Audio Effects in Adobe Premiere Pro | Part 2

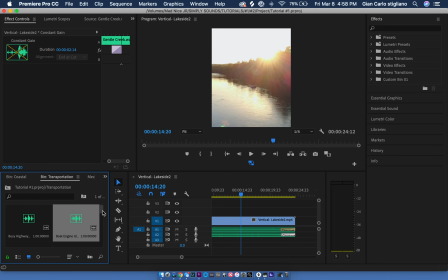[4:21]
Let's see if we could have any quick little boat engine idle.
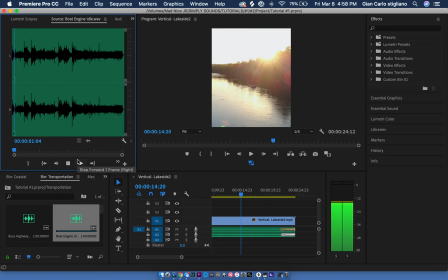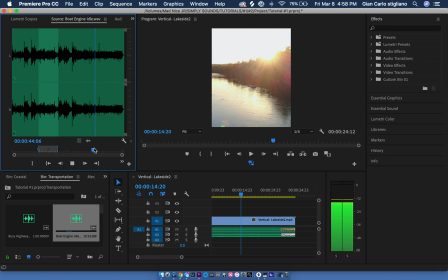Where the boat would become most prominent as far as sound.
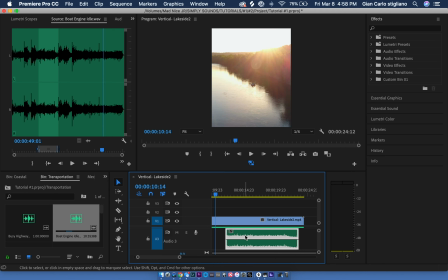[4:51]
So normally I would extend it a little bit further than normal, just so I could fade in the sound a little bit cleaner, instead of it being such an abrupt sound. This is what it sounds like without any effects or automation. But
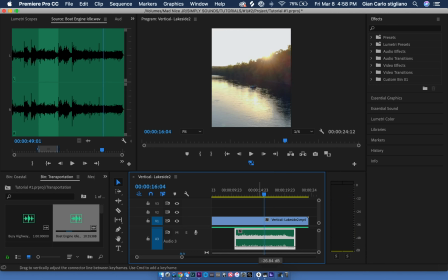[5:11]
Yeah, it fits, but it doesn't fade in properly. It's just very abrupt and really in your face. So let's start again with some basic volume automation. So the boat seems like it'd be most prominent right about here.
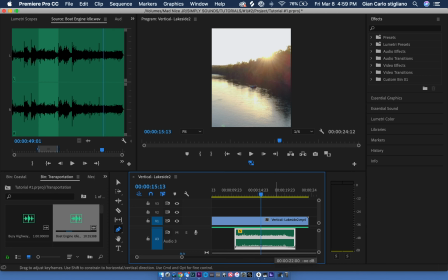[5:26]
So let's fade it in a little bit from the beginning to that point and then fade it out at the end. See what that sounds like. Okay, better, but I think it could be faded in a little bit smoother.
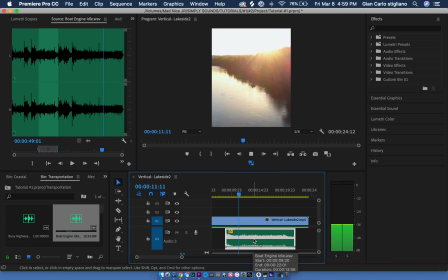So remember to play with the volume a little bit to make sure it fits properly with the video. So I think around 20, negative 20 decibels will work.
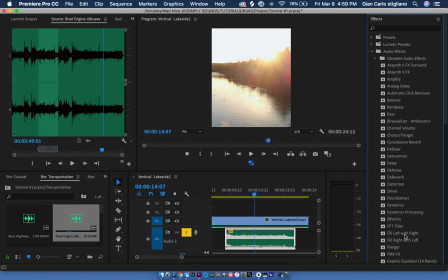[6:04]
So let's start with some basic audio effects. Start with an EQ10 and a stereo expander.
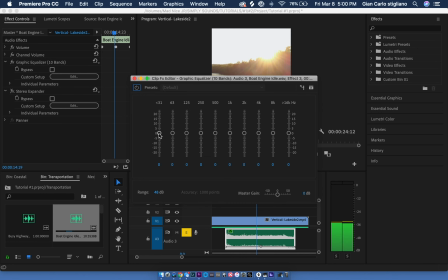[6:18]
Turn off the stereo expander, and this time instead of cutting out all the bass, boost a little bit because that boat has a little low end rumble.
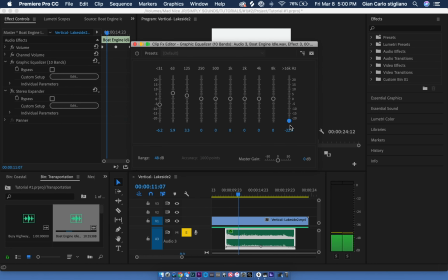[6:27]
Cut down some of the highs. That'll create that little annoying high end frequency. And then play with the mids, which would be around 250 all the way up to about 4K.
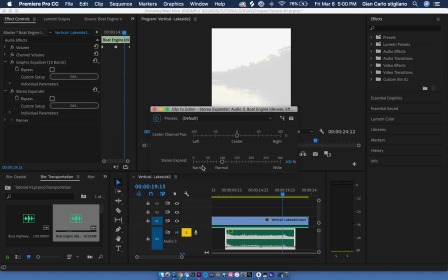[6:46]
Turn on the stereo expander, and since the boat is directly in the middle of the scene, instead of making it super wide, try narrowing the sound a little bit so it's more directly in the center of you.
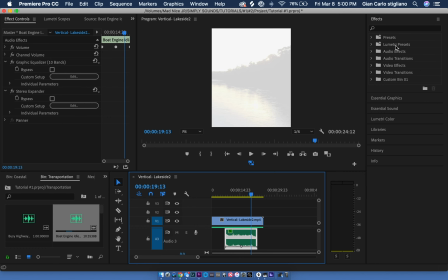[7:00]
And at the end, just add a quick little fade out just so it's a smooth transition out. First, let's hear it again without any sounds.
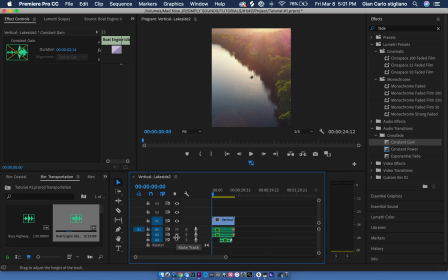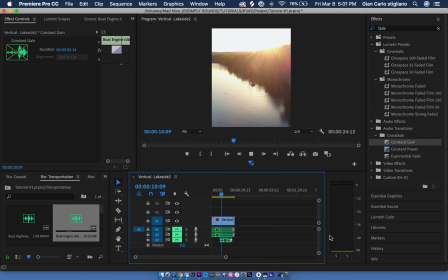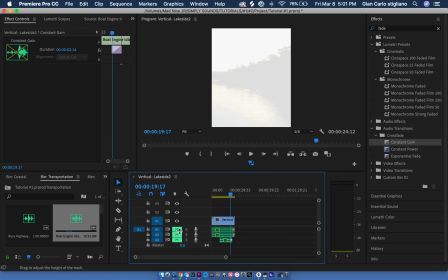[7:44]
Now, let's test it with all three audio tracks: water, boat, and birds.
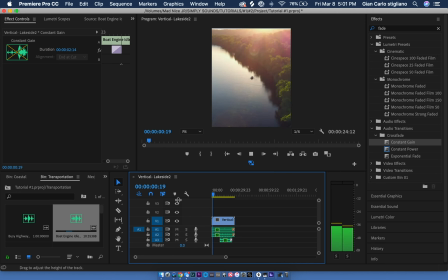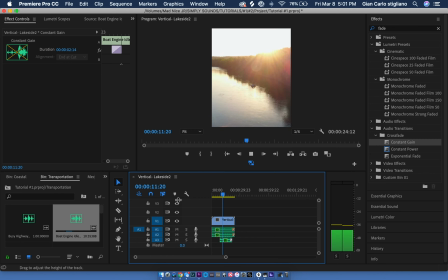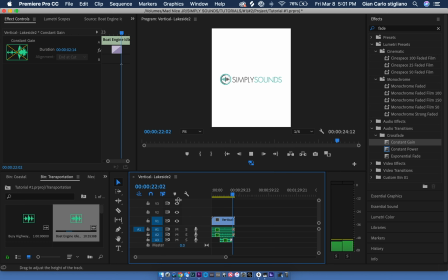[8:10]
That does sound and look a lot better and more professional.
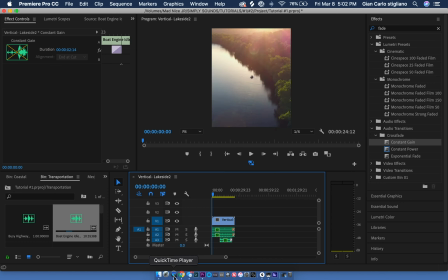[8:14]
So, with these little tips and tricks of basic audio effects and volume automation with some reverb and sound layering, you really can create some awesome sound design to make your videos look a lot better and more professional.